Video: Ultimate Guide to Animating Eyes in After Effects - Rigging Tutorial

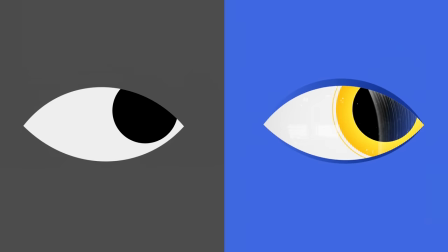0s
In this video, I'm going to show you how to set up an iRig in After Effects, how to animate it to look natural, and add details when you need to.
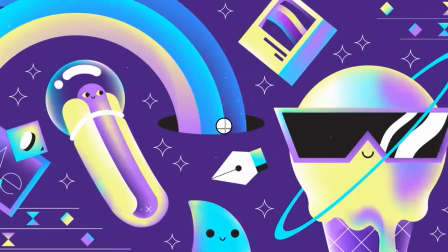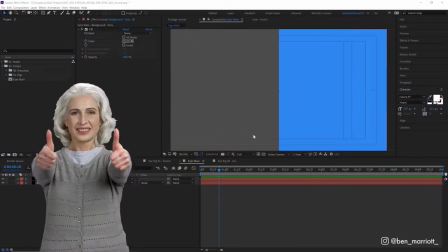14s
We're going to start with the very simplest eye setup and add some more complexity and variety to it as we go on.
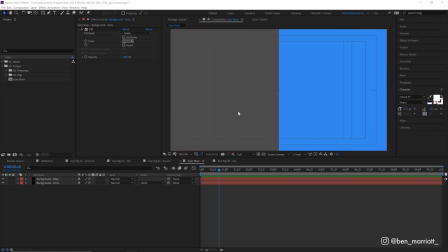19s
The very minimum you need for an eye rig is the white of the eye and a pupil. To create the white of the eye with our pen tool selected, we're going to draw an almond shape.
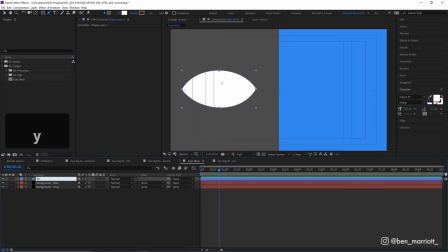27s
And let's rename that eye white because we always label our layers.
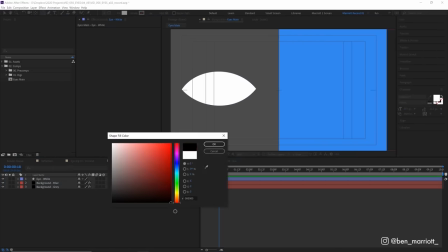31s
And then we're going to create a circle with our ellipse tool, change the fill color to black, and hold shift while dragging to create a perfect circle.
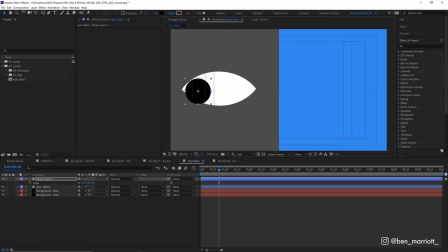37s
And this is going to be the pupil for our eye. Now, to constrain the movements of the pupil to just the white of the eye, let's go over to our effects and presets panel and type in set mat.
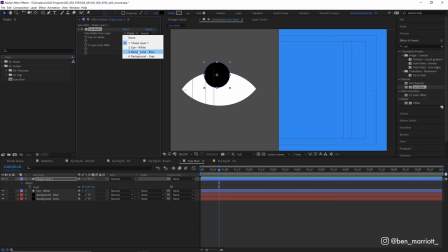46s
Add that effect and take the matte from the eye white. And let's rename that to pupil while we're at it. And now it moves inside the eye freely. For now, that's all the detail we're adding.
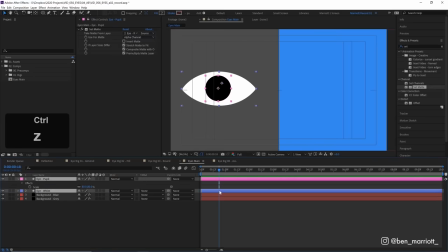55s
So we can select both of these layers, duplicate them with Control plus D, and I'm gonna drag these over to the right here. We need to change the set matte on this pupil to that other eye, eye white two, and we're gonna rename those to right and left as well, so we don't get lost later on.
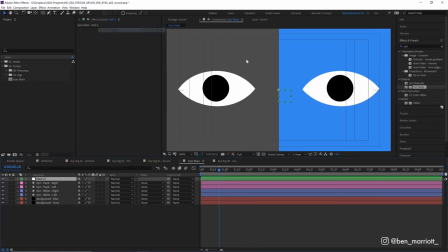70s
Now I'm gonna create a new null object by going up to layer, new null object, which we'll create it in the center. And I'm going to parent both of our pupils to that null and call that pupil controller. Now, wherever I move that null, the eyes will look.
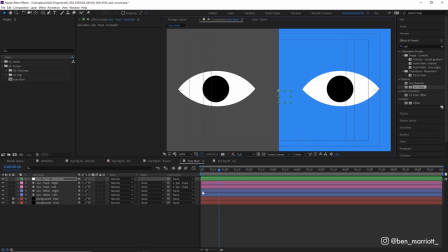85s
Now, you could parent one pupil straight to the other pupil, but then you would lose some ability to animate the pupils. And we're going to want to animate their scale soon to get some dilation happening. To animate a natural look around, let's keyframe the position of this null, bringing position up with P on our keyboard,
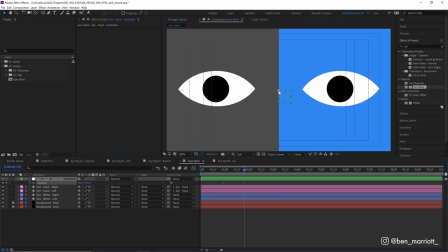99s
selecting the stopwatch, and then a few seconds ahead, let's move these eyes to look left and then to look right.
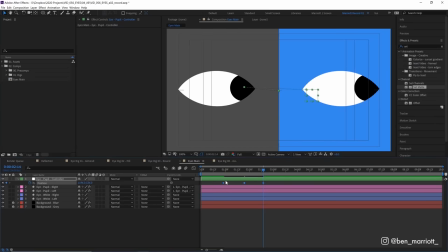106s
Let's select those keyframes and add some easy ease by pressing F9. And now let's see how they move.
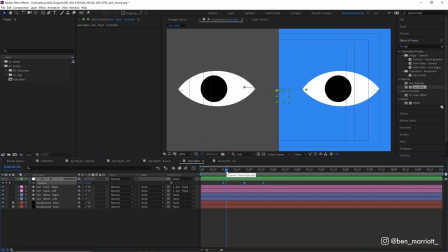112s
All right, they are moving, but we can make this motion a lot more smoother and a lot more appealing.
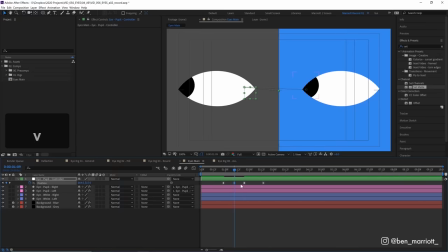117s
So first thing we're gonna do is copy this middle keyframe here and paste it. So we have some time where it's just static looking at the left over here. I make the motion of the pupils a little bit faster by moving these keyframes together because your pupils do tend to move pretty fast.
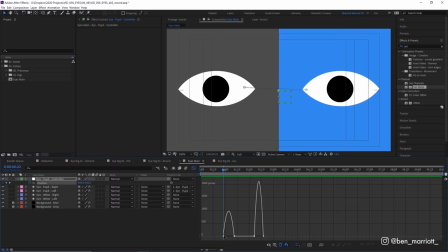130s
And I'm gonna select these, go up into the graph editor, and just adjust the speed graph of these to make the easing a little more severe.
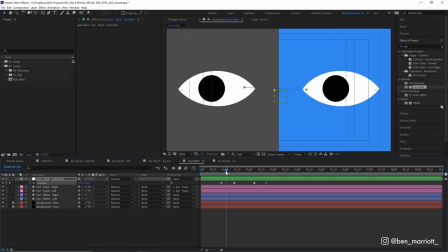138s
There we are, that's looking a bit better. Now let's add some arcs to that motion. I'm gonna select my pen tool and hold on it till the convert to vertex tool is available. Click on that, and on these keyframes in the motion path, I'm gonna click and drag to bring out some Bezier handles and make a sort of arc shape that looks like a smile.
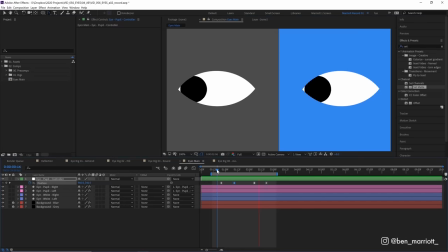156s
There we are. Very few things in the natural world move in straight lines, so adding some slight arcs to their motion path, even if it's subtle, can help a lot to make them feel more natural and less robotic. Now, another thing I want to do is animate the whites of the eyes moving as well subtly.
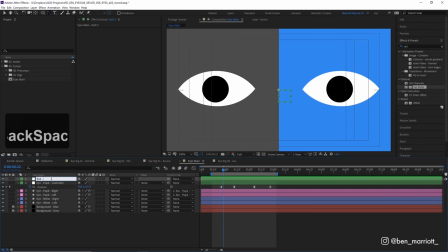170s
So I'm going to create another null object, rename that to eye white controller, and parent the whites of the eyes to that null. But when we move this null, the pupils don't follow. So let's parent our eye pupil controller to our whites controller. Now the pupil controller controls the pupils and the white controller controls everything.
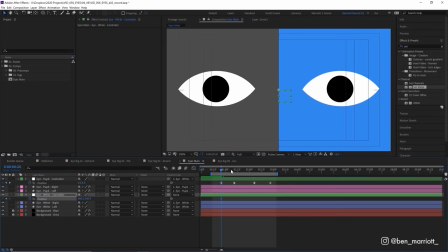189s
So let's open up that null's position and keyframe on the same areas where our other null is keyframed.
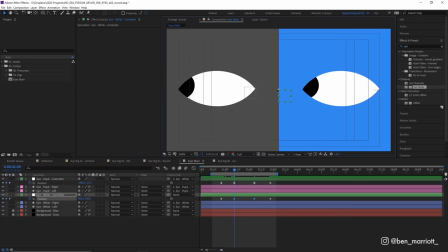196s
And on the middle two keyframes, we're gonna nudge that a bit to the left. And then on the final one, a bit to the right.
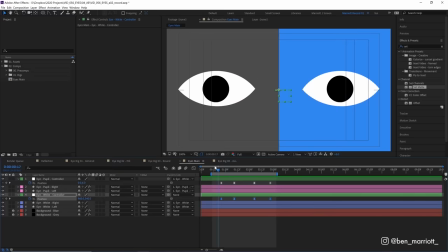202s
And let's easy ease those as well. I make that easing a bit more severe in the graph editor as well.
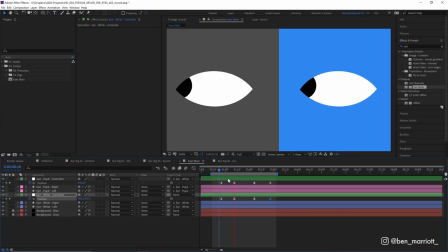207s
So that just gives a little bit of extra punch and exaggeration to the animation as the pupils look around, as if the whole head is kind of turning slightly.
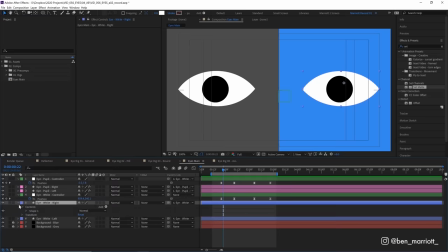214s
Now we're gonna add a blink. We're gonna select our right eye and then toggle down here till we find its shape path, and we need to keyframe that.
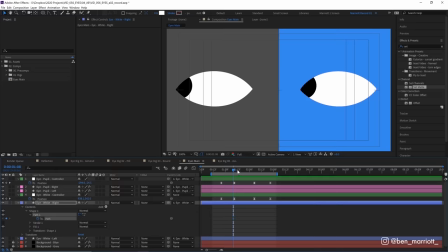221s
And we're gonna make it blink just after it looks to the left. So we're gonna keyframe it open, and then a few frames later, we're gonna, let's zoom in, select our pen tool,
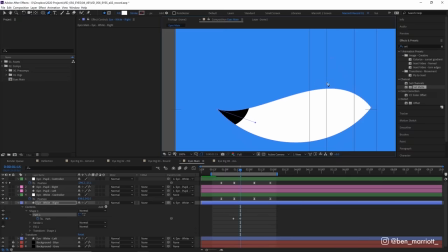229s
click on any of the points, and then just move these Bezier handles down into a blinking position.
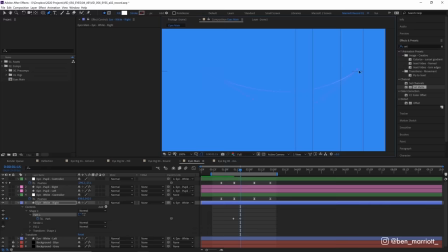234s
Sorry, this is kind of hard to see on the blue. I'm gonna close it below the halfway mark so that the upper eyelid closes a bit more than the lower lid. And then we're gonna move a few frames ahead again and copy this keyframe of the open position.